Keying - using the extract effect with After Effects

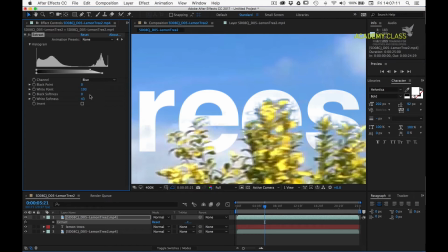So if we start to increase that, now decrease our white point, we can see that we can actually get quite a nice balance between the two. Okay, I reckon that's looking pretty good.
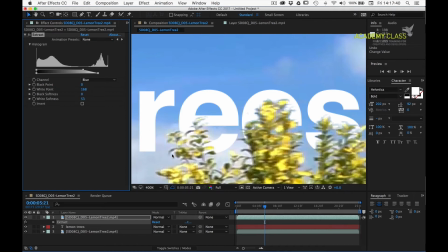I may just actually decrease my white softness a touch to improve on here. And just zoom over to other parts of the image.
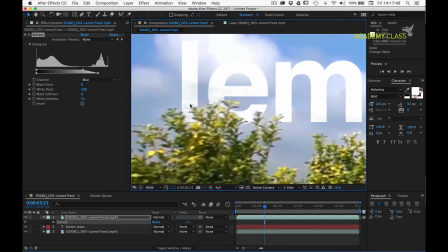Again, I'm seeing some problems occurring in here, so I think for this I'm going to just actually decrease my white point slightly,
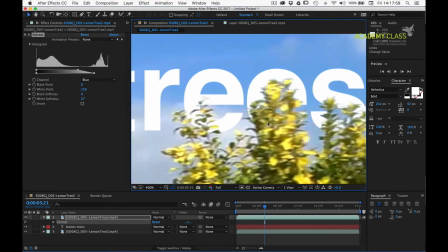travel back over, have a look. Yeah, I think that's a pretty good kind of balance between the two.
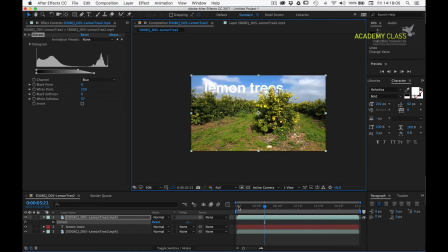So we can zoom out and have a look at the whole image if I just fit that to screen.
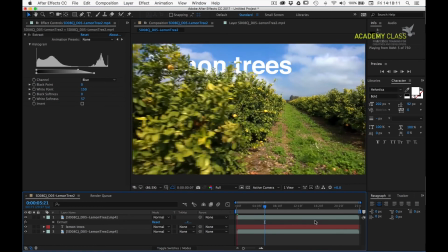And what I'll do is a quick RAM preview to see how this is looking. Again, it's an interesting result.
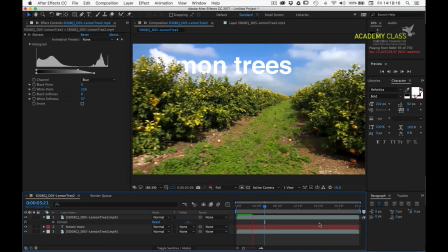It sort of has this 3D effect. So it's looking good.
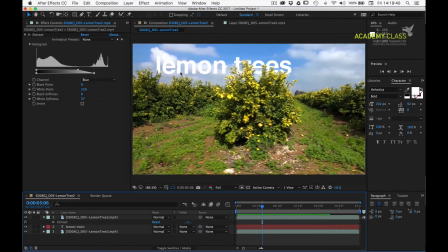I think, for me, this text is getting a little bit lost in the clouds. It's white text on a white cloud. It's not particularly clear. So what we could do to try and basically darken the sky to pop the text forward a touch is make a duplicate of our extract matte layer.
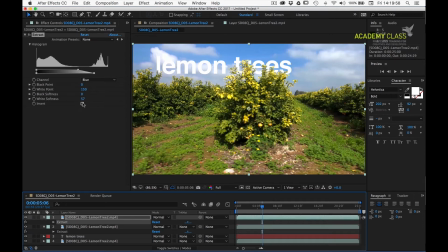Open up the effect, and now what we're going to do is we're going to invert the effect. And I'm going to drag that below our text layer.
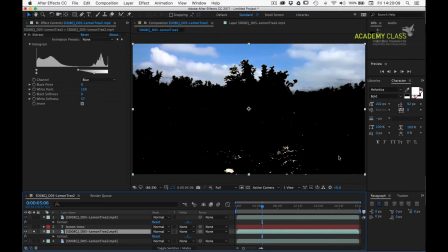Now if we solo that layer, we can see that we're effectively, we've just got our sky and everything else is hidden. We're really not worried about this stuff down here. In fact, we could just grab a mask and place it over there.
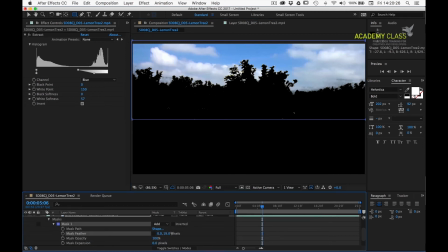I might just feather my mask, so I'll go down to here, unlink the properties and feather it on the Y just to ensure that we have a smooth transition.
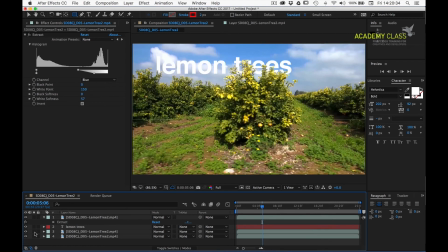And I can now unsolo the layer, and we have
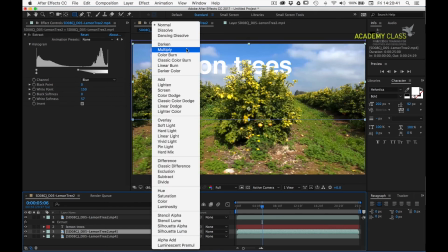isolated the sky, which allows me to add a blend mode to that layer, such as multiply, and we can see just our sky is darker.
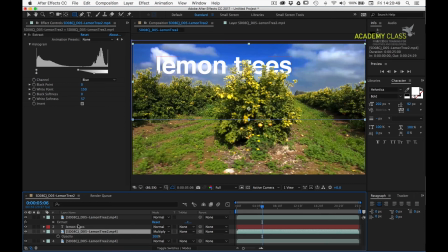And I now think that's actually a bit strong, so I'm going to take the opacity and just pull that back slightly. But if I take that layer on and off, we can see that we just enhance the sky slightly to help our text stand out.
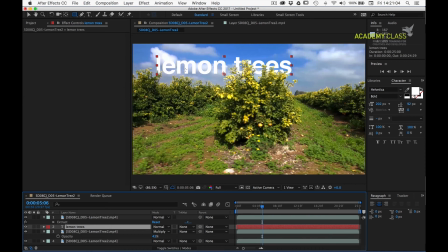Another trick that I might do in this case is to help bring this forward is apply a very subtle drop shadow to the text. I'm a bit wary of drop shadows, they can look really horrid.
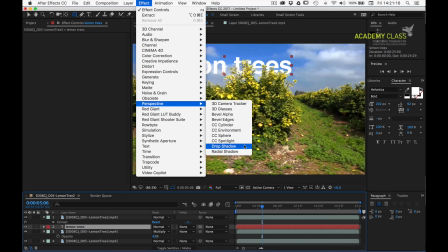But if we just bring one up, what we can do is actually sample a colour from the sky for our shadow colour.
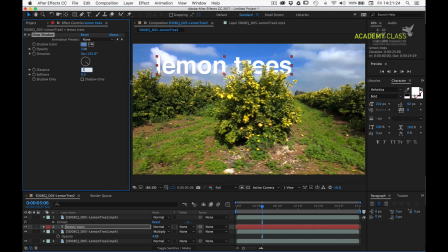And this should help to make it really subtle. We can increase the distance and, importantly, the softness. And actually just take the opacity down. And that's really just helping us to make the text legible.
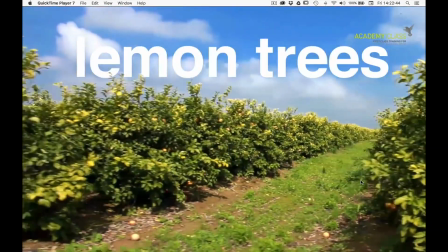So there we have it, how to use the extract effect in After Effects. I hope that's been helpful.
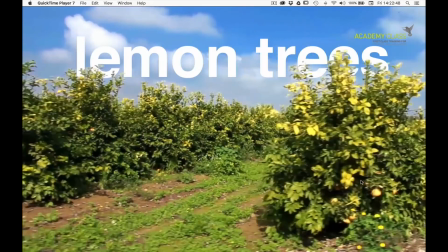Thanks very much.